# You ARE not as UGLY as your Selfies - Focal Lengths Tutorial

Did you know that selfies make you uglier than you really are? This might come as a relief if you've been sending a selfie to your boyfriend or girlfriend lately or trying to upload a good-looking selfie on your favorite dating app. The good news is that, in fact, you're not ugly at all. But the actual problem is that when you're taking a selfie of your face, it's completely distorting your face, meaning your selfies don't look anything like the way that you actually look.
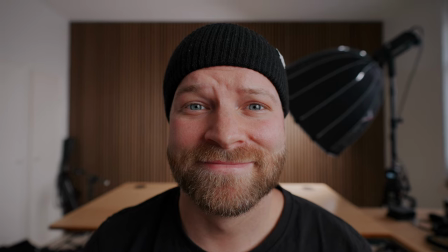27s
I mean, come on, just look at this. This is a shot of me with a wide-angle lens. My face is really distorted. My eyes are just super huge and not that flattering kind of hey, you've got beautiful big blue eyes kind of look.
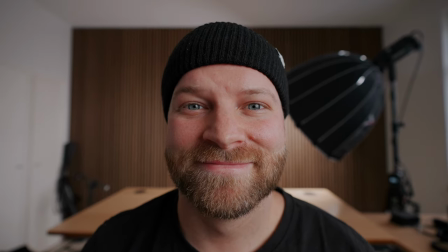39s
They just look bad and my nose is huge. And now this is a shot of me with a 50mm portrait lens.
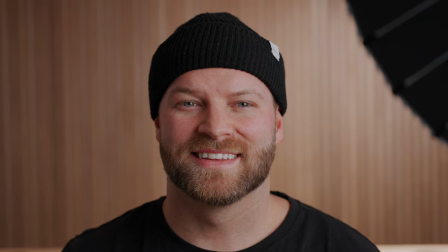47s
This is actually how your human eye would see you and how others would see you.
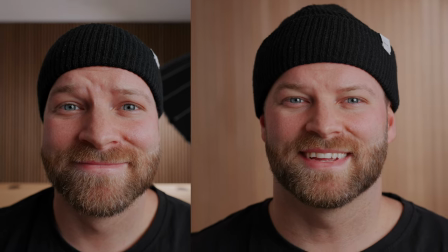52s
Just compare the wide-angle selfie shot of myself to the portrait lens shot of me.
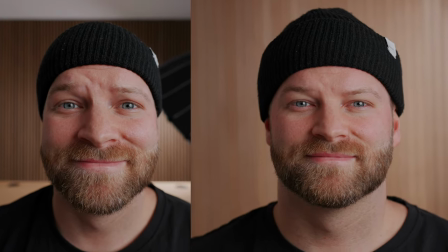58s
Is it just insane to see the difference? One shot is super distorted, everything looks disproportionate, whereas with the portrait lens,
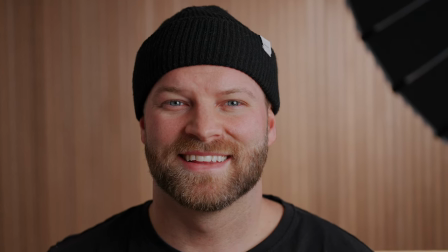66s
it looks a lot more flattering, a lot more proportionate, and overall it just looks good. Okay, this video isn't actually about selfies, but it is about focal lengths. But I wanted to share with you that funny example because it really shows just how important it is to choose the right focal length when shooting portraits. because there's a time and a purpose for every specific lens but you gotta know when and why. So here are some of the differences between shooting with a wide angle lens versus a tighter portrait lens when it comes to shooting portraits. When it comes to wide angle lenses they often stretch and distort the person's face whereas when you're
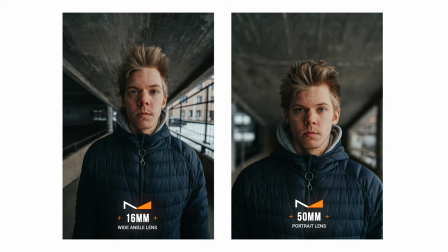101s
using a tighter lens it's a lot more proportionate and less distorted which makes it a lot flattering photo of yourself.
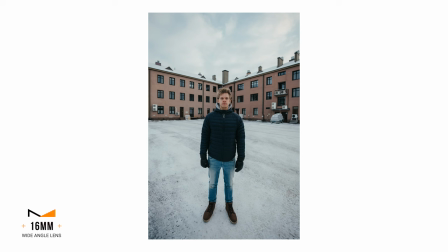108s
Wide angle lenses as well make the background look really far away that's why whenever you see a beautiful sunset or a crazy moon in the sky to your eye it looks great but the moment you pull out your phone you're like oh that doesn't look good at all because it just shrinks down to such a small size so all of a sudden the moon that looks huge to your eye is just this little dot in the sky and that's because you're trying to take a photo of the moon with a wide angle lens whereas with a tighter lens the background is going to be a
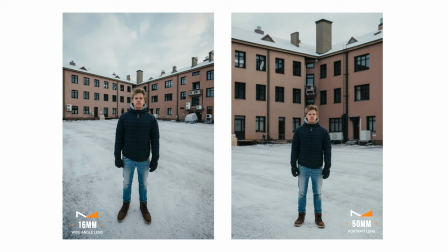138s
lot closer to the subject and a lot more compressed and that's what we call lens compression. It compresses everything from the subject in the front and the background in the back close together just to give a nice look to the image.
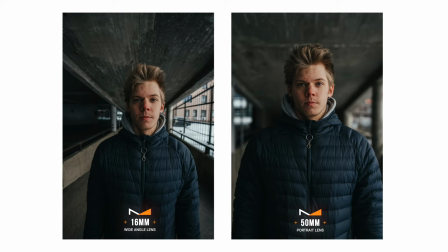151s
And lastly with the wide-angle lens, you're gonna get a lot less depth of field or bokeh which is that nice blurry background that you want when you're taking a portrait of somebody.
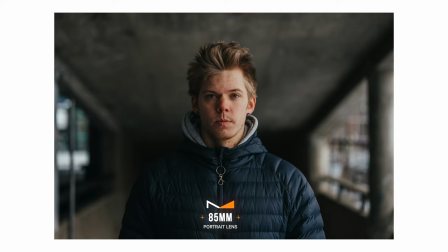160s
Whereas with a portrait lens, that's exactly what you're gonna get because the background is being compressed to the subject and it's just going to blur out the background, giving you a nice focus on the subject. When you're shooting portraits of somebody, you probably want them to look proportionate and flattering,
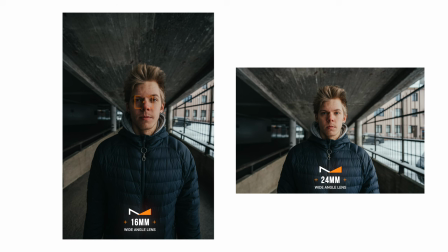176s
so you should definitely avoid lenses that are wider than 24mm, because at that point, it's just getting really distorted and not looking good, especially if you're taking the portrait up from close. As well, you want to get that nice depth of field to really separate your subject from the background so that all eyes are on the person that you're shooting. and that's why you want to shoot with a lens that's more tighter than 24mm.
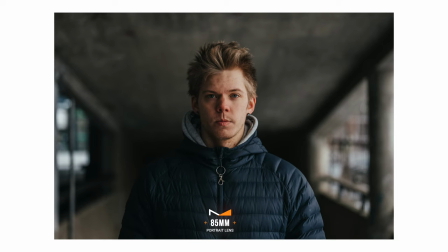200s
So for example 35, 50, 85, those are the lenses that you're going to get a really nice depth of field and bokeh to your shot.
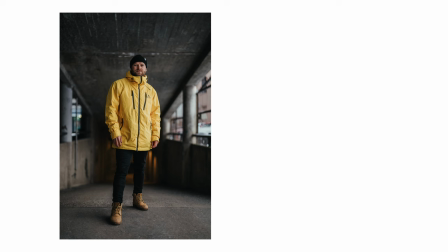208s
Most portrait photographers like to use the 50mm. It's kind of a standard portrait lens.
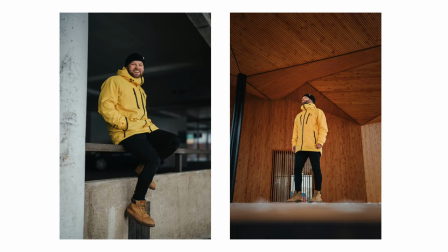213s
And it's no coincidence because the 50mm is closest to what your eye sees. If we're getting really precise, the eye is actually around 22mm, but it's that overall picture that you're seeing.